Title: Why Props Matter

And... action!
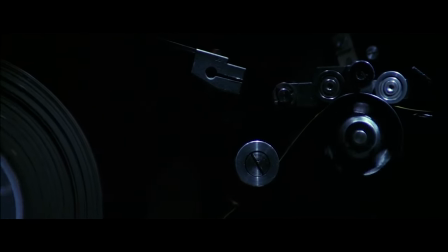(0:06)
These days, with all that's involved in filmmaking, actors, sets, costumes, special effects,
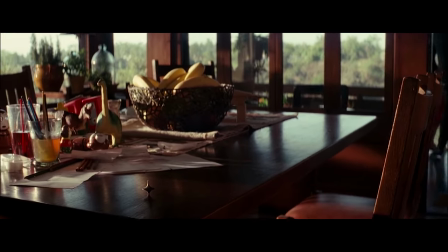(0:12)
it's easy to overlook the little guy of cinema, our trusty, unsung hero, the film prop.
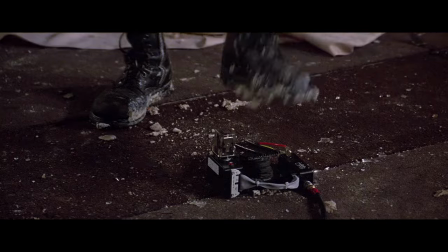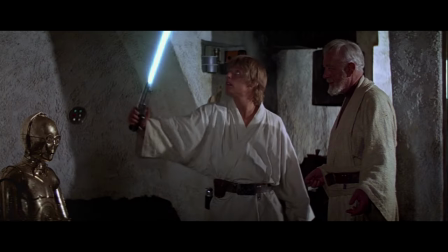(0:25)
A good prop can help a film's believability, while a bad one can pull you out of the experience.
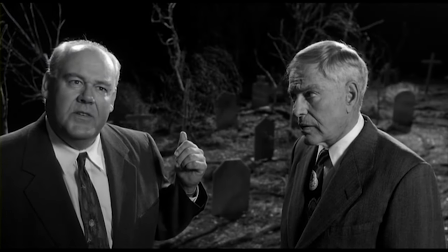(0:32) And cut! Print! We're moving on! That cardboard headstone tipped over. This graveyard is obviously phony.
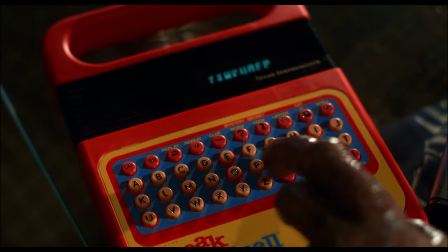(0:40) Nobody will ever notice that.
Props come in many shapes and sizes. They can be large, or small, or really small.
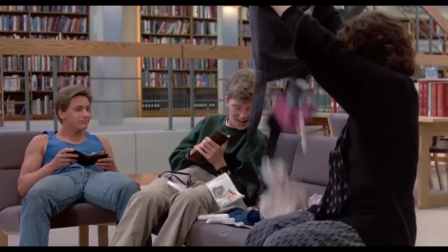(0:48)
They can be weapons, knives, food, drinks, personal possessions, weapons, drugs, sporting equipment, musical instruments.
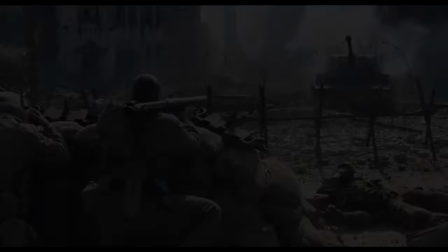(0:57)
Did I mention weapons? But props can be so much more than just objects in your scene. Great props can transcend the boundaries of the films they are in, and become legendary icons of cinema and pop culture.
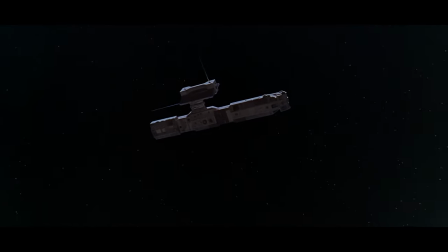(1:11)
They can show the progress of mankind, or reveal the hidden beauty of the world.
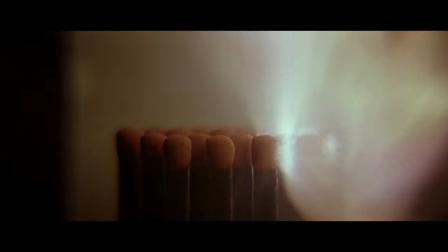(1:20)
A prop can be used as an opener for your film, or set you up for a sequel.
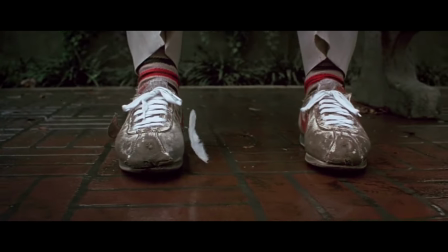(1:27)
A prop can draw you into a scene, or help you cut to another.
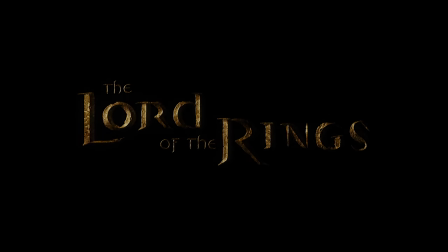(1:33)
A prop can be so important that it's in the title of your film.
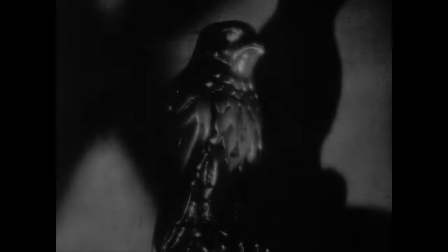(1:40)
Or it can be the title of your film.
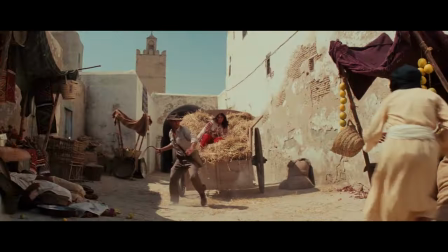(1:44)
A good prop can represent a character, to the point where you can't think about that object without thinking about that character.
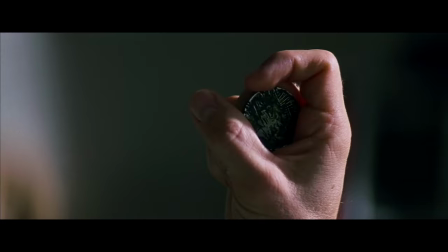(1:53)
It can sum up their internal struggles, or
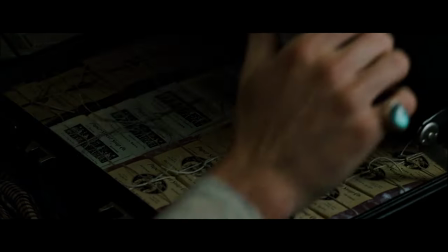(1:59)
sum up their way of life, or give you a glimpse into their personality,
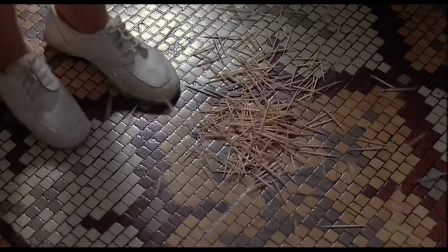(2:05)
a prop can show a character's unique gift, or a character's unique madness.
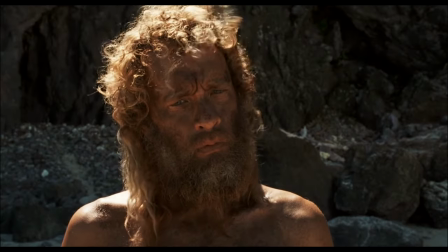(2:17)
And sometimes, a prop can actually BE a character in your film.
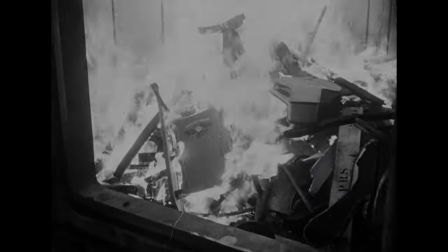(2:22)
And on rare occasions, a single prop has the power to represent a man's entire life.
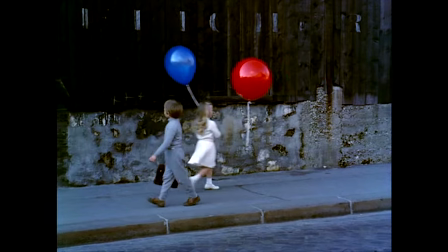(2:28)
This is the power of props. They can provide subtle subtext as well as function. You can use a Prop to tell without telling.
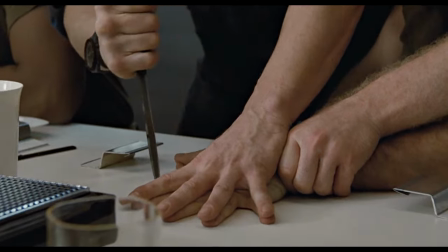(2:35)
Need to show when someone's not quite human?
Trust me.
Maybe
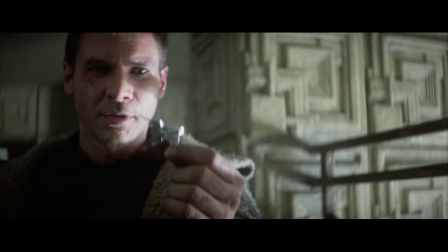(2:44)
you want to be more subtle, like this scene in Blade Runner. Here, a small object is enough to suggest that Deckard is a replicant.
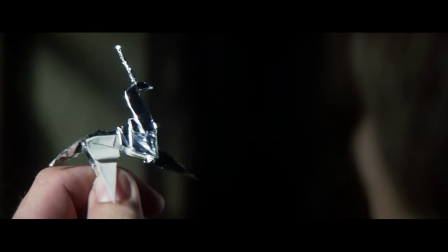(2:51) Too bad, she won't live!
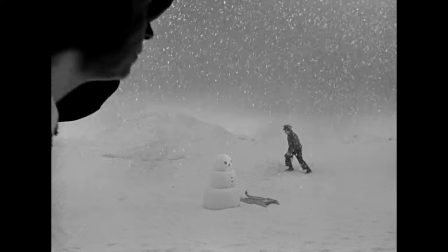(2:57)
When used like this, props become more than just objects. They become symbols. A symbol that represents a friendship.
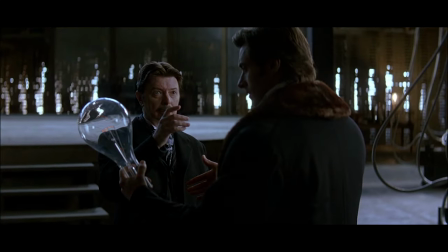(3:05)
Or a marriage. Science. Or God.
He would never see anything like this in his life.
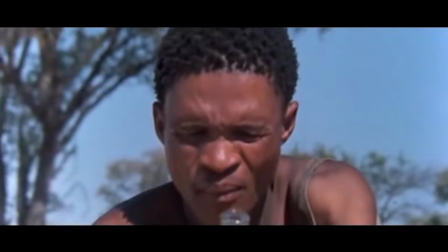(3:12) He wondered why the gods had sent this thing down to the Earth.
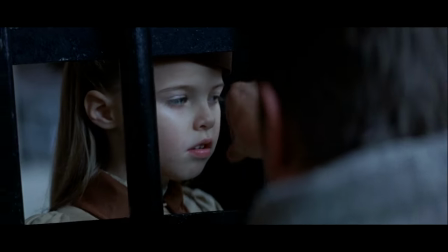(3:16)
A prop can be a symbol of reality, or illusion, of the future,
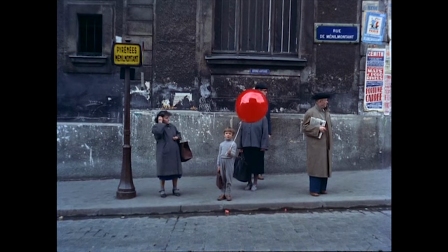(3:25)
or the past. And the same prop can symbolize childhood in one film, but death in another.
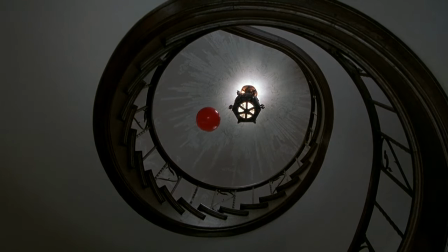(3:36)
But death can also be symbolized like this.
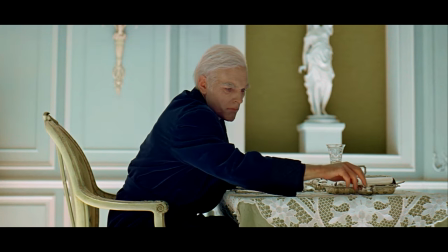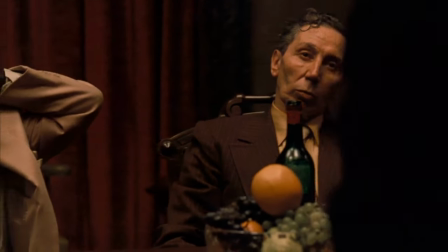(3:44)
In The Godfather, Coppola associates death with something unexpected, oranges.
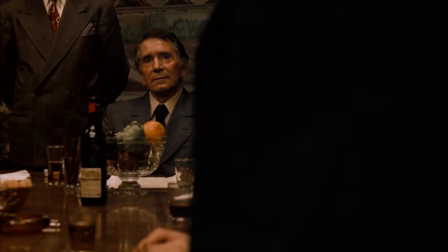(3:51)
This isn't the kind of thing that's in the foreground of filmmaking, but it's there if you're looking for it. Much like this scene in The Shining.
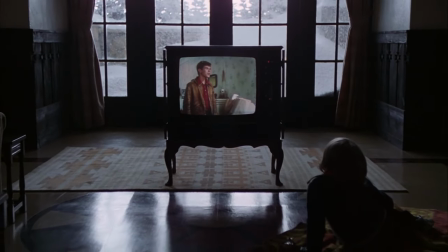(4:01)
It's not until repeated viewing that you realize the TV is on, but it's not actually plugged in.
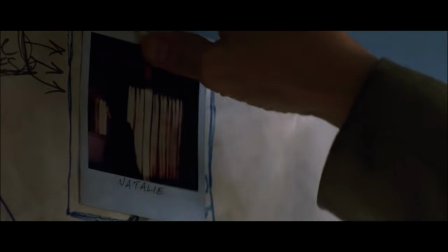(4:10)
But props aren't always relegated to subtext. Christopher Nolan uses certain objects to actually move his plot forward.
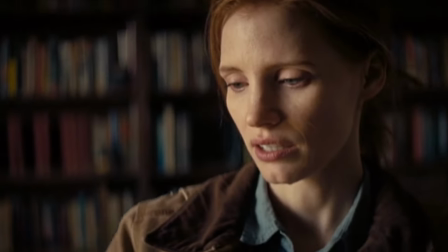(4:18)
But even then, they are still symbols that support the theme. Because a watch makes perfect sense for a film about time travel.
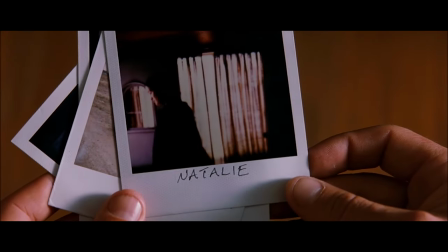(4:27)
And a Polaroid makes perfect sense for a film about memory.
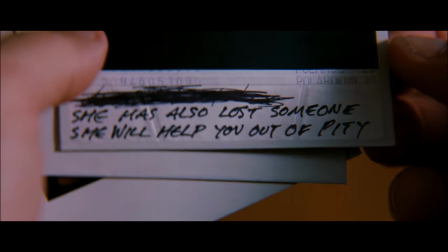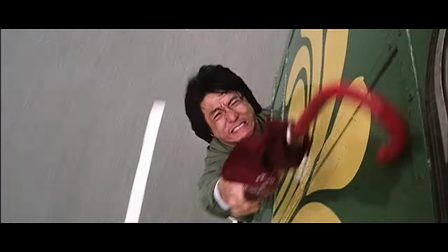(4:38)
And of course, aside from the symbolic aspects of props, they are also highly useful.
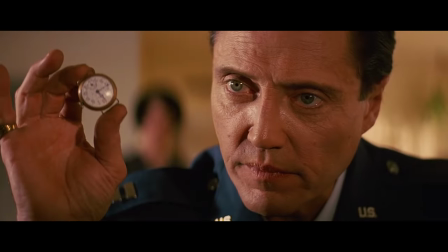(4:46)
A great filmmaker will use a prop to tell a story, and motivate a character,
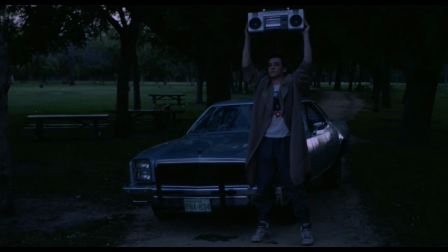(4:52)
to send a message of love, or a message of hate.
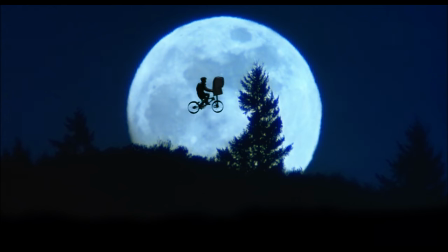(5:04)
A prop can help a character get from point A to point B, or help your characters find what they are looking for.
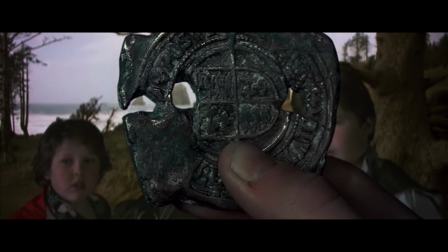(5:10) I think I have a match! I'm sure of it!
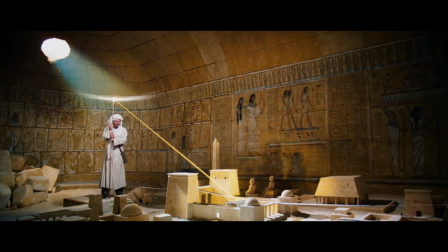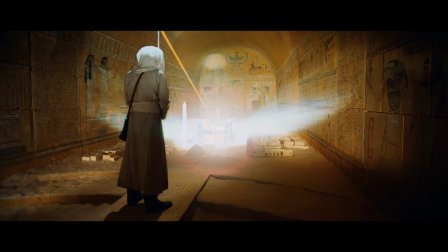(5:18)
He can even get them out of a tough spot.
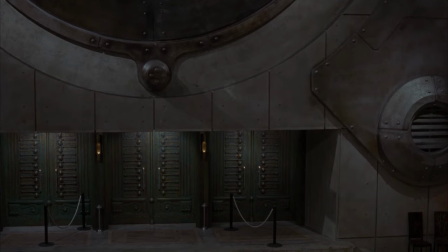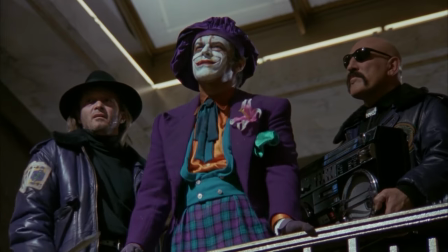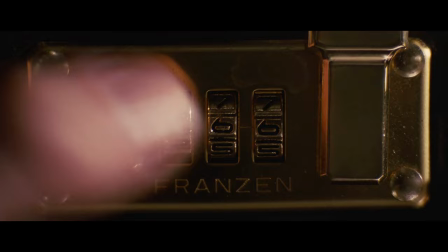(5:31)
A prop can be used to provide mystery.
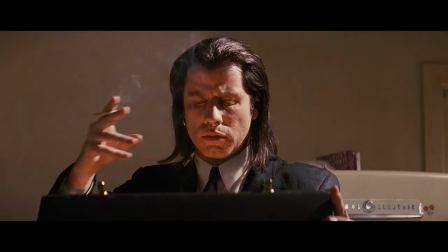(5:37) We have?
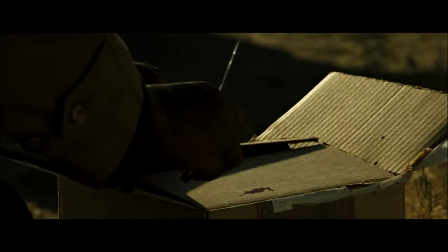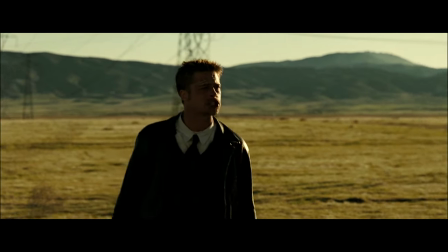(5:45) What's in the fucking box?
Or solve a mystery.
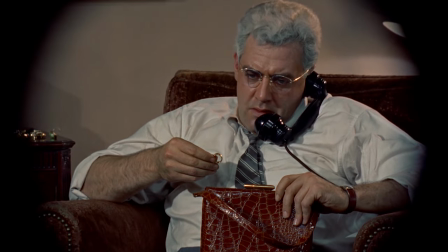(5:51)
Or create suspense.
Sex!
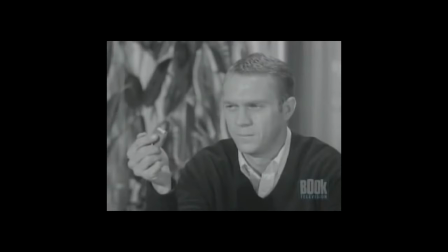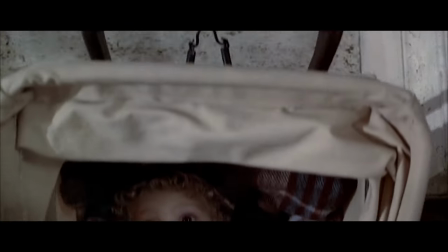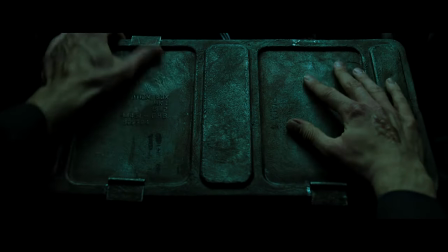(6:05)
A prop can create tension by showing us that we are running out of time. It's often done like this.
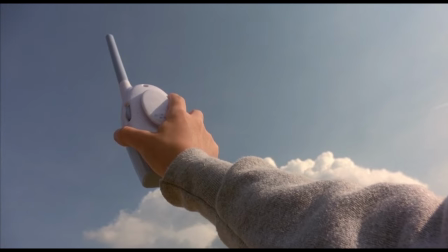(6:13)
But it can also be done like this. A prop can be used to create fear by showing something without actually showing it.
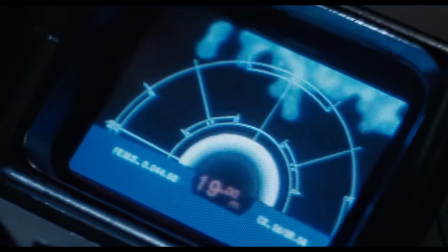(6:24)
Because the most scary special effect is always the audience's imagination.
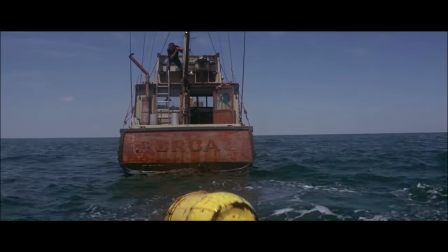(6:30)
And as much as a prop can make you scream, it can also make you cry.
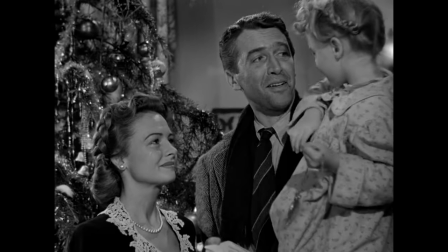(6:38)
Or make you laugh.
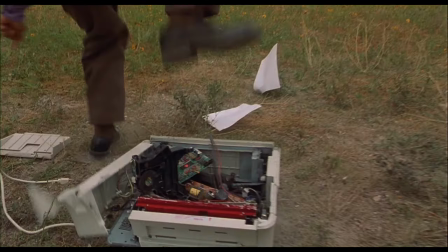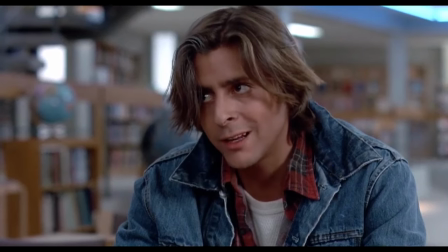(6:47) The door's way too heavy, sir.
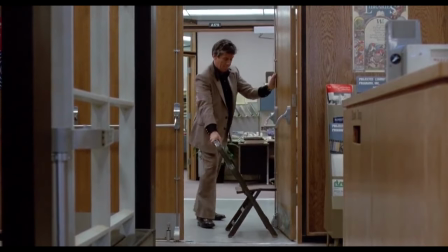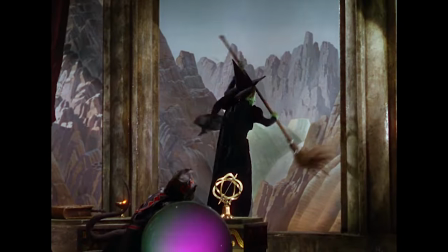(6:56)
A prop can help your characters make an entrance, or make an exit, and even get back home.
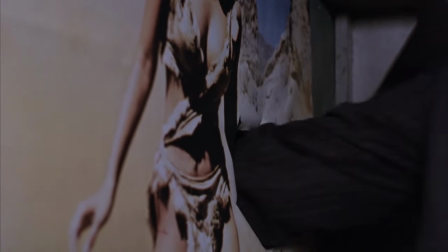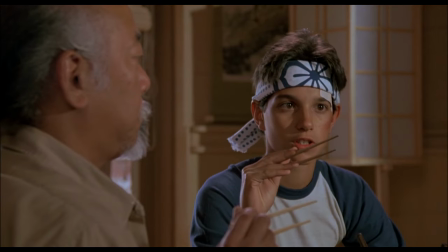(7:13)
A prop can be your hero's strength, or
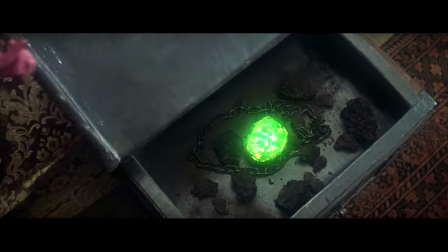(7:19)
weakness.
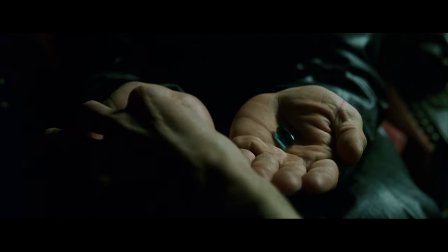(7:25)
It can be the reason your hero's journey began in the first place.
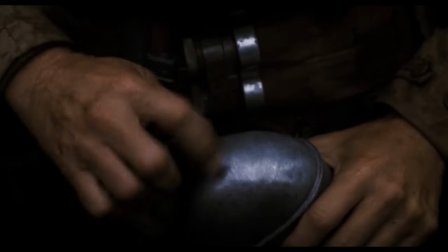(7:31)
And props make great tools for your actors to express themselves with. An actor can use a prop to show fear, or resolve,
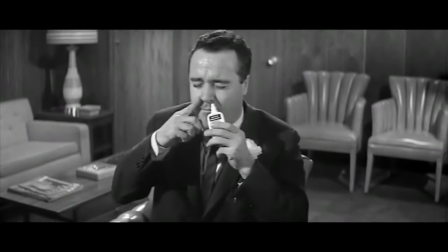(7:40)
or vulnerability, or ingenuity.
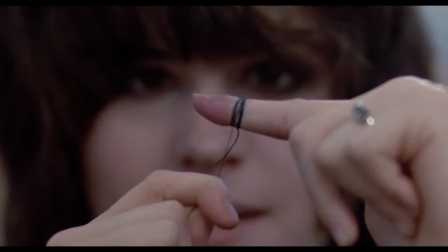(7:47)
An actor can use a prop to show his isolation and boredom, or simply use it to give himself some style.
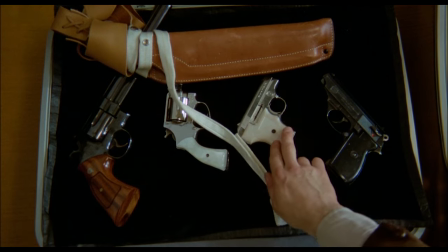(7:58)
And even as something as ubiquitous as a gun, when used uniquely, can become associated with a classic character.
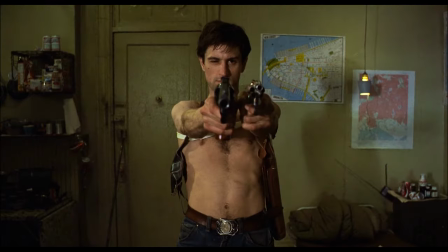(8:04) You talking to me? My little friend!